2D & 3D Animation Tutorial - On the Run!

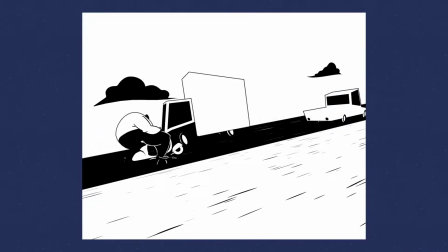(0:00)
Hello everyone, welcome back! In this video I'll show you a breakdown of how this animation was done.
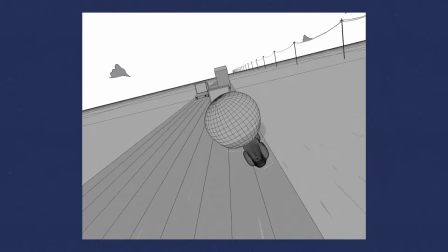(0:06)
My idea for this one was to create a scene with a character but keeping the focus in the action.
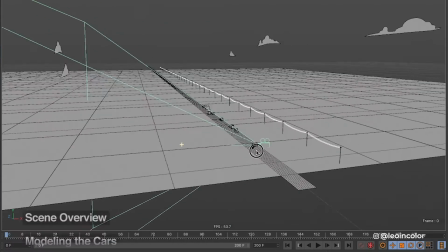(0:10)
For 3D I used Cinema 4D, but I'm sure that you will be able to translate these tips into Blender or any other 3D software that you use.
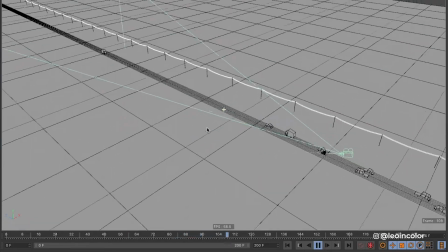(0:19)
For this project I wanted the camera to zigzag in the opposite direction than the motorcycle to add speed and dynamism to the scene.
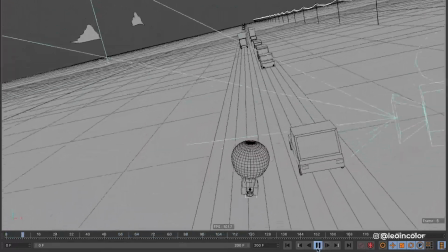(0:28)
I don't think it would have worked the same way if I had used a Steadicam following the character
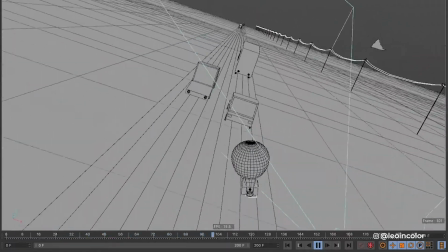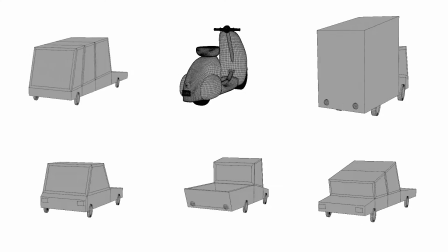(0:39)
For the cars I decided to go for a low poly aesthetics and color them only with black and white ignoring the lights and shadows in the scene
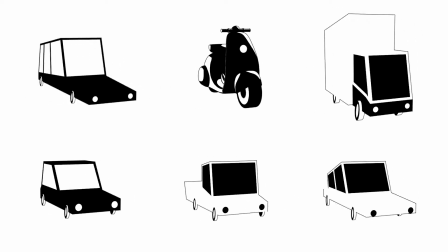(0:47)
I also didn't add many details to the models to avoid distractions
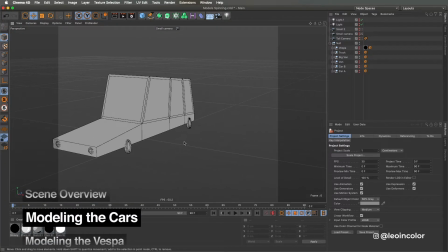(0:52)
I haven't recorded a time-lapse of how I created these models, but I'll redo once so you see how I made them
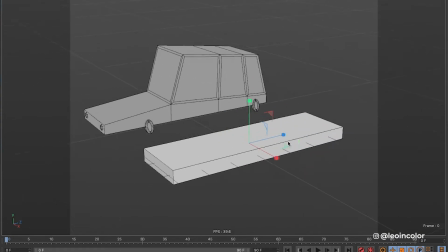(1:00)
I start with a cube, and basically extrude and form it until I got the shape I want.
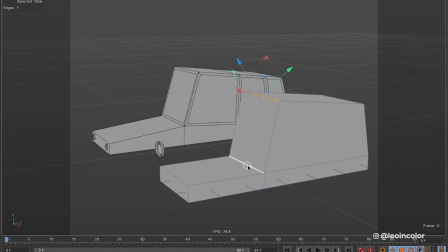(1:06)
Once I defined the shape of one car, it was easier to create the other models following the same guidelines.
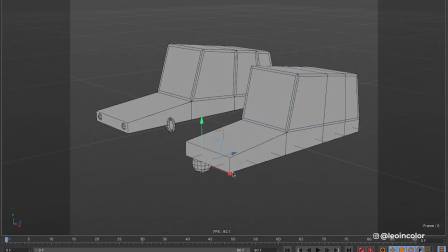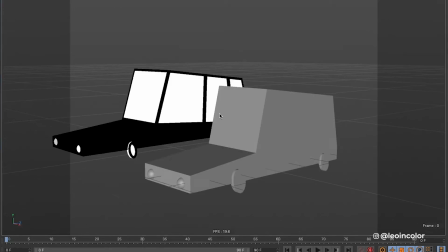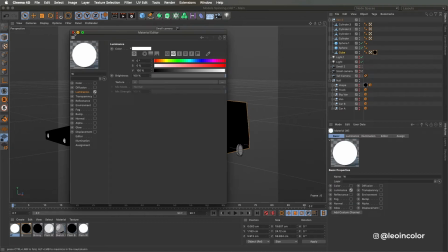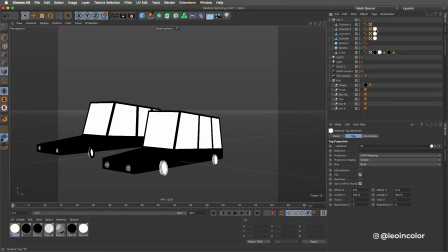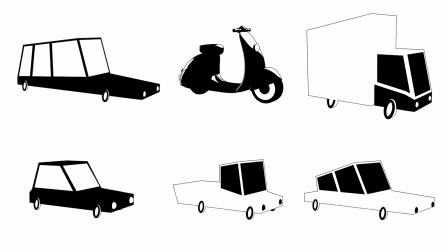(2:04)
The Vespa motorcycles and the cars are not in scale, which I did on purpose to exaggerate even more the size of the character.
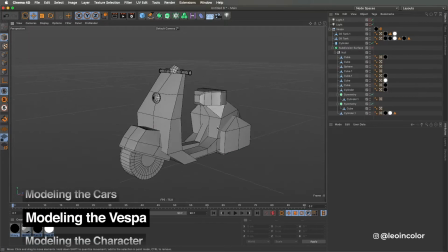(2:10)
The Vespa will be almost in every frame of this shot, so I took a little bit more time modeling it.
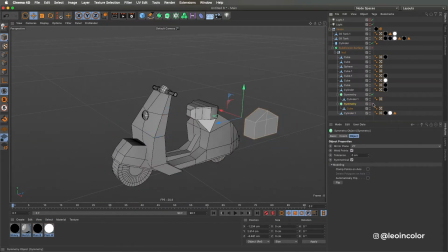(2:16)
I used the same techniques, as with the cars, starting with the cube and deform it to get the main shapes. Once the Vespa looked like it was done with Legos, I replaced everything inside a subdivision surface and get the rounded shapes,
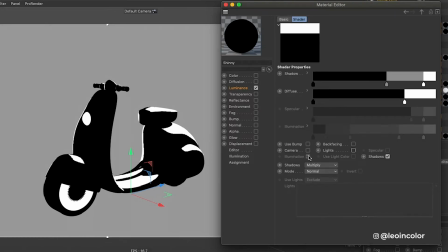(2:28)
and to shade it I applied a cell shader to the luminance channel, and I checked the light and luminance so it reacts to the lights in the scene.
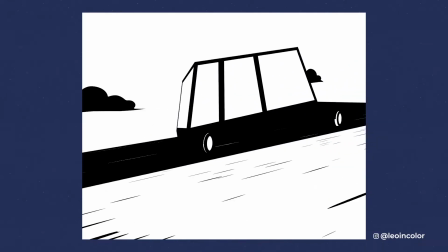(2:36)
In this project I wanted the character to have a 2D cartoon flexibility, but I knew that drawing consistently throughout 200 frames would be a tough task.
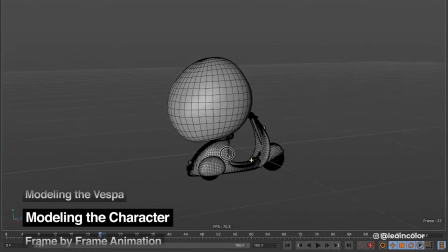(2:44)
The way I've solved this was creating only the torso in cinema without extremities, which I will add later on in Photoshop.
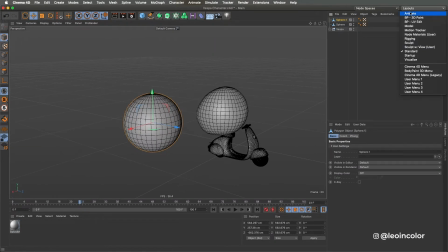(2:51)
I'm not the best sculptor and most likely many will cringe when seeing my process, but I do support the idea of finding your own solution when having a challenge.
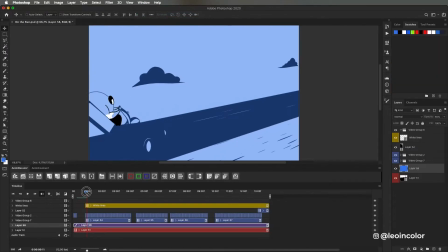(3:02)
Now in Photoshop I imported the video and drew the missing parts of my character in video layers.
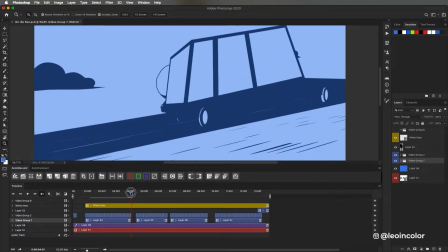(3:10)
Animating in Photoshop to me is pretty convenient because of how flexible it is and the amount of brushes and techniques I learned throughout time.
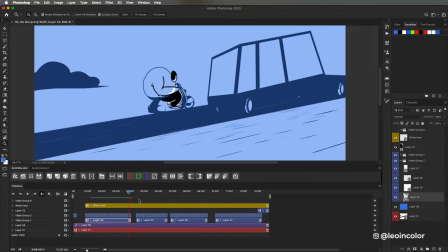(3:17)
But being fully honest, sometimes the workflow feels a little bumpy. I do recommend downloading AnimDestin, this is a free plugin that makes the workflow way faster with a few simple scripts, I'll leave a link down in the description.
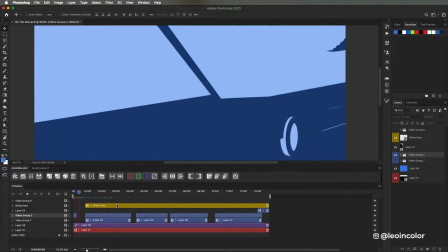(3:31)
Even though this part of the process is time consuming, the results tend to come out unique.
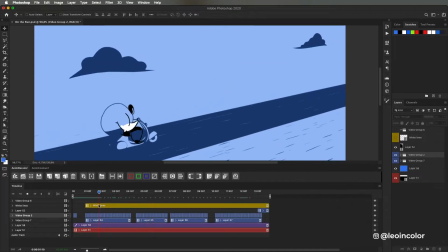(3:37)
The way I broke it down is keeping the black lines, the fill and white lines in different groups in the timeline.
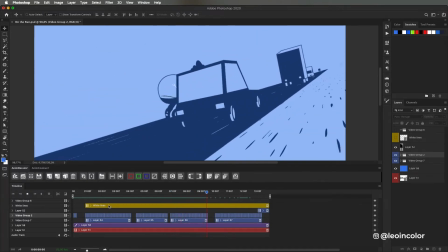(3:43)
If you are interested in seeing more about this technique let me know and I could go more in-depth into how I mix both worlds of 3D and 2D animation.